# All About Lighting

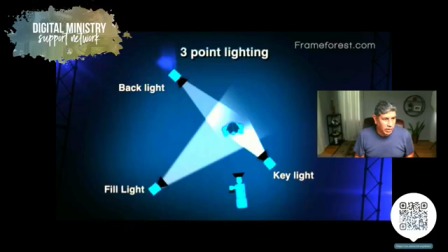[4:23]
And so I'm gonna turn on some lighting here so you can see what I mean with this. Let me change for a second. The other way to see it is like this.
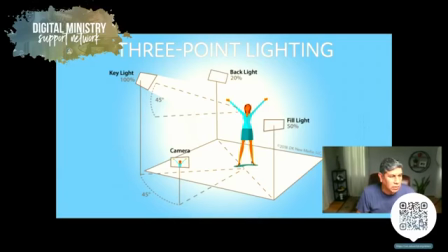[4:47]
The same three-point lighting system. I think for preaching and for presentations, it's more warm. It's better.
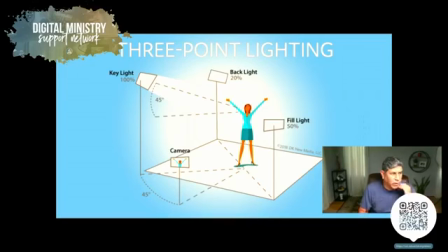[5:04]
It has better way to light the when we talk, when we preach. So in this slide shows the percentages even of the light. The key light is the stronger one, the field light is softer from the one side and the backlight is even softer and with the three cameras. Okay, so I'm gonna try to demonstrate what I mean with this. My key light is this one. If I turn it off, I go like that.
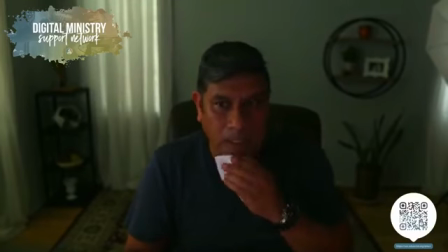[5:37]
So that's with no lighting at all. My key light, it's here.
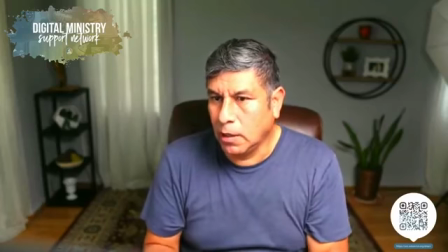[5:46]
And then I'm gonna turn on That's nice. A field light, and it gives this color on this side.
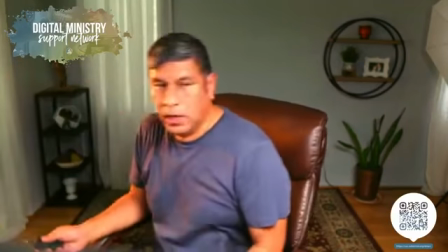[6:07]
Then you have another light that is this lamp with no shade,
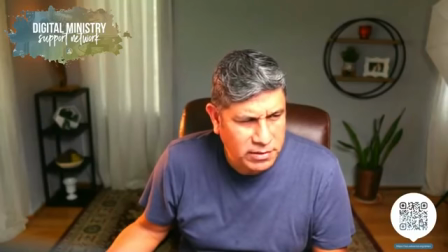[6:17]
and gives an effect of deepness. So is it how you say the distance?
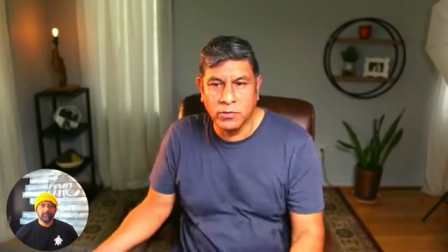[6:23]
Depth. When you do lighting in your office, you don't want to be like close to the wall. If you have a wall in your office and where you're shooting in your living room, try to get away from the wall the more that you can, because that gives the distance, and the more distance gives this space. Now with the lens of the camera, of course, you can find the blurry, but it's a different topic. So one of the tricks that I learned from the internet is this little dimmer. This dimmer is only $10, $12 in Home Depot. You just connect any lamp and you can dim your light. So the problem sometimes is that you put a lamp that you like behind you, but it's too strong and it's taking too much on the lighting. So with the dimmer, you just dim out soft around there, I guess, depends on your taste. And this light, usually they use this kind of orange light, and the effect on your eye is like the eye can recognize the light, but that light is not strong enough to fill the face. So that's why I have this light on the side that I'm gonna show you in a few. So this is a good tip. So you can use any lamp at home and you can just dim out the amount of the strength. So I have this one, then I have colors.
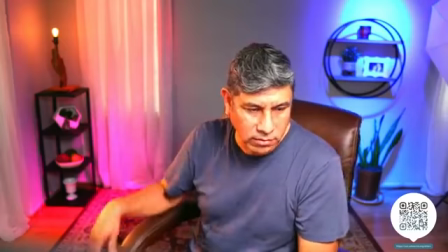[8:18]
I have colors of the lights connected on the ceiling. And to fill out in the back.